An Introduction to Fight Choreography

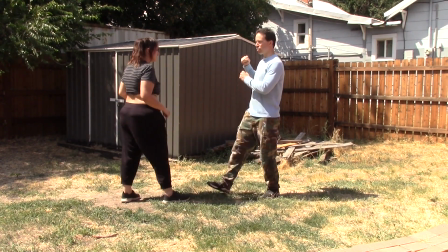1992s
Go ahead and come this way a little bit. So if I'm going to hit her with my right hand, honestly, it should be from this way.
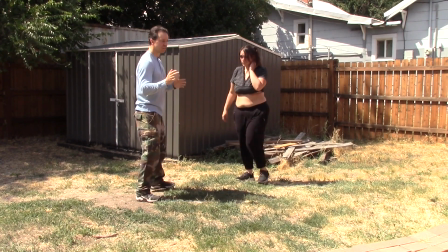1999s
A right-handed punch, you want to hide your fist.
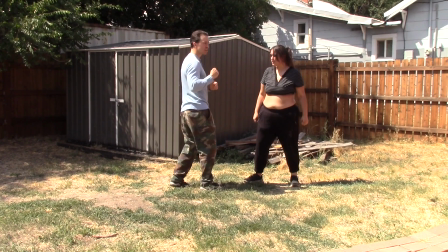2004s
And I'm going to hide my fist behind her jaw.
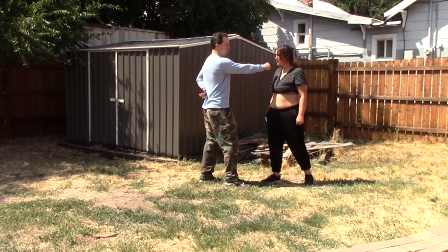2009s
So when the camera sees it, my fist is actually following through her face.
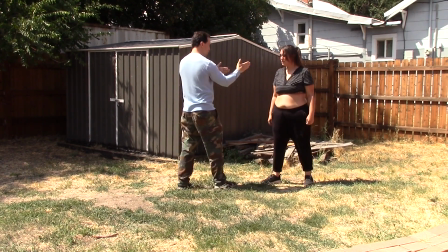2016s
But you're not going to be able to see that. So instead of keeping distance this way, like we were with the swords, this time we're keeping distance this way.
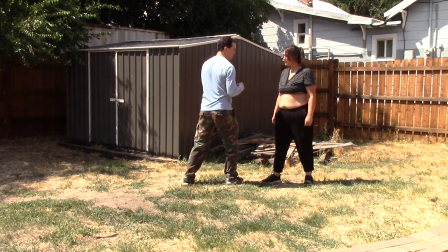2023s
So I'm going to hide that punch behind your face. And then you're going to react the same way you did with the pummel strike. Now this one, the guy throwing the punch has all the pressure because you need to miss by a fairly small amount.
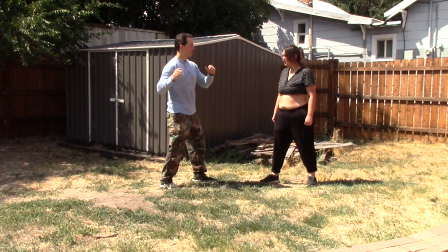2042s
But again, it's 2D, so no one can tell. So here I come with my haymaker, and that's how Stephanie's going to take the punch.
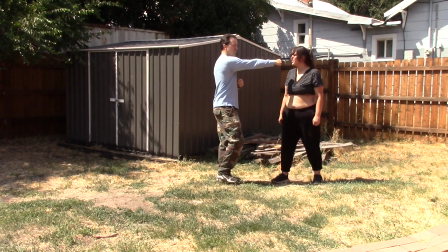2051s
But you can't have this. This will not work.
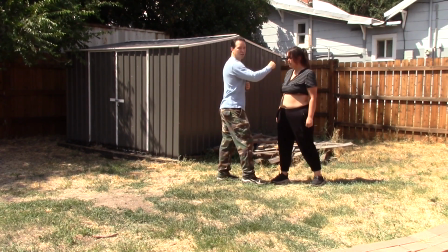2056s
You need this. Hide your fist behind the chin.
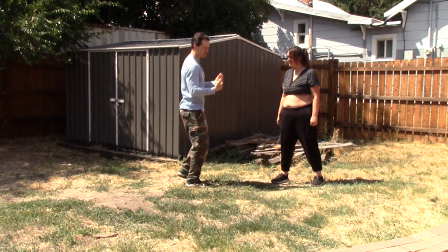2063s
That's how you throw a punch. Again. Here I come.
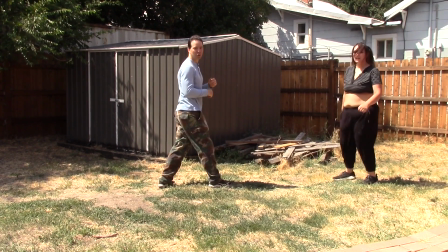2069s
Bam! Perfect. And that should look fairly good on camera. Now the other option is, instead of doing, go ahead and stand over there.
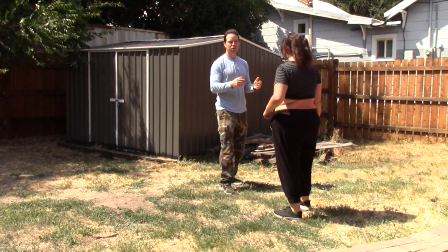2078s
Instead of doing a 3/4 shot, like we were with the sword, she's going to stand right in front of the camera.
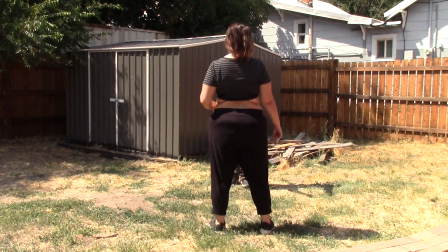2085s
Yeah, right about there. Right there, yeah. Yeah, and I'm gonna frickin' punch her lights out.
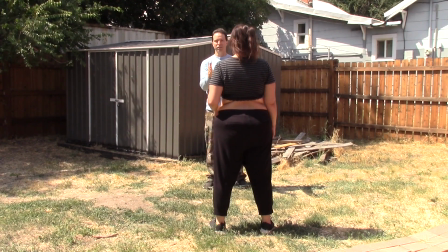2091s
Now on this one,
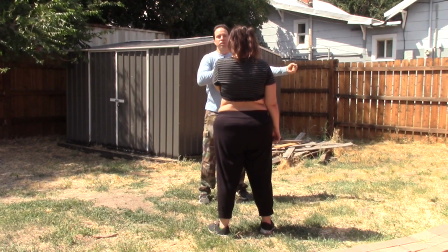2093s
I can swing this way all day long, and it's gonna look good because she is hiding the fact that I'm too far away from her.
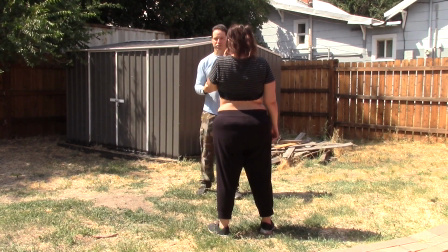2101s
This is how they do it in the Indiana Jones movies. When Harrison Ford delivers a punch, bam!
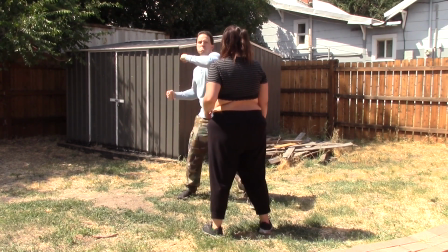2111s
And that's gonna look good. So here I come, and that's how we deliver the punch.
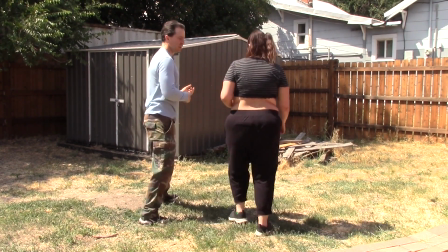2117s
Same thing on the other side. This one actually works from both angles.
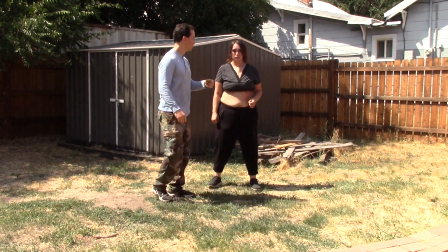2122s
So I can punch her this way too. Just go ahead and stand still. If I hit her with a back fist, I can just go like this and then just snap your head back. And it looks like I'm hitting her. Because again, the camera can't tell distance.
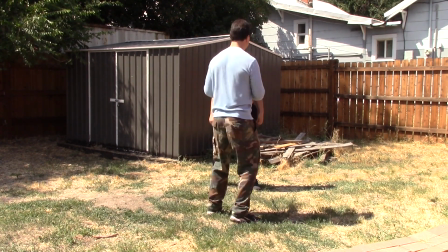2137s
So this one, I can actually throw the haymaker and make it look good.
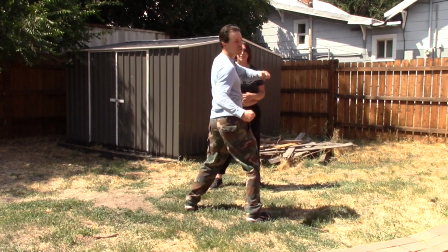2144s
Now you never throw a punch like this in real life, but this is how Harrison Ford throws them in the Indiana Jones movies, for those that pay attention.
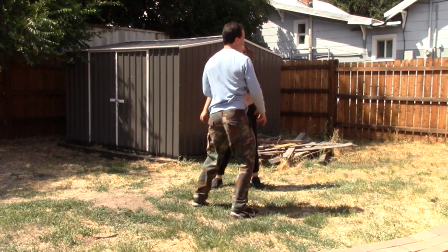2151s
You just really go, and just throw your whole body into it because that looks good on camera.
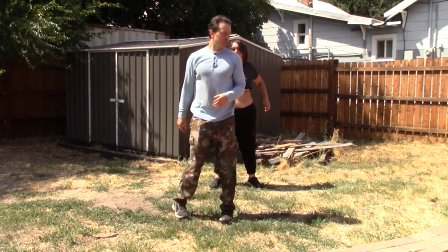2157s
That's what Hollywood likes. Okay, you want to throw a few at me? Okay. Hit him!
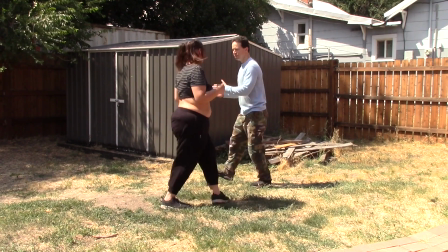2162s
So let's see, you're right-handed, yes? Okay, so you're going to want to stand over here. You want to hide that fist, yeah, right there.
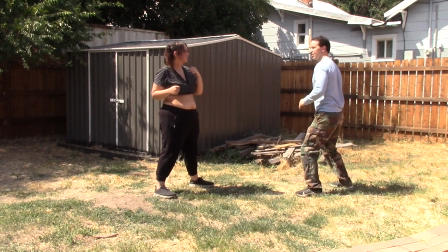2171s
And that's how I take the punch.
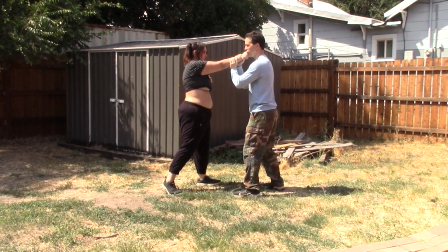2177s
A little bit closer. That's right there where you want it. Just like so you can rest your knuckles on my chin.
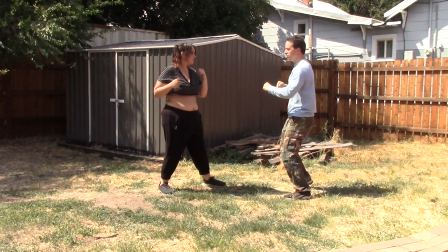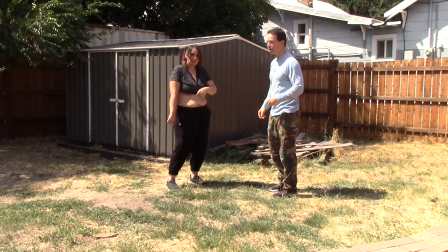2191s
And those should look pretty good. Does that look good? Yeah. Okay. And then from the other angle, now you throw the haymaker.
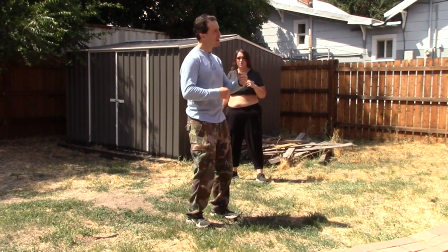2201s
And again, it's my job to sell that. I need to throw my head. If you don't throw the head, it looks stupid.
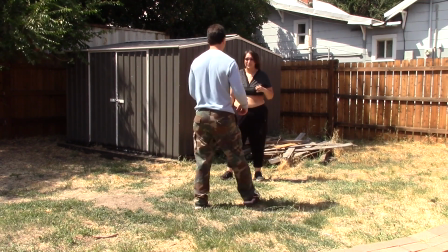2207s
We had one take in the Indiana Jones where we go and throw a punch. The guy went like that.
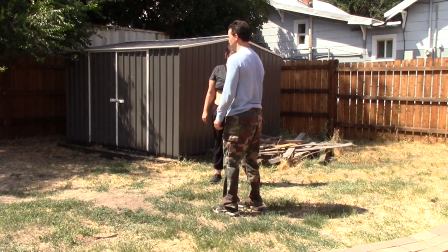2215s
Like, didn't even move the head at all. He just kind of went.
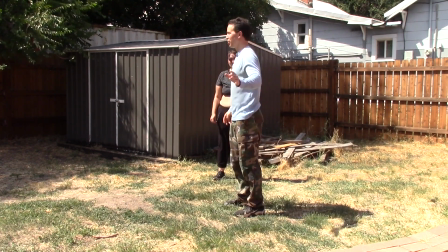2220s
John, I love you. That's a great outtake from that. No worries. Go ahead and remember just that.
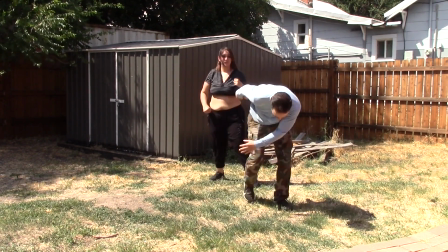2227s
Just really. Yeah, that was a good one. And that probably looked pretty good, didn't it? And then from the other side, you do the exact same thing. Just remember, it's not 3/4 in this one.
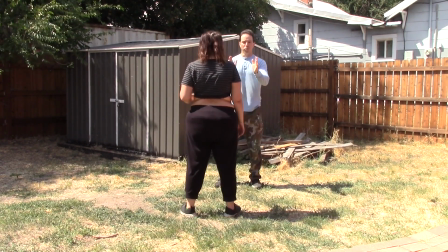2238s
It's almost straight on.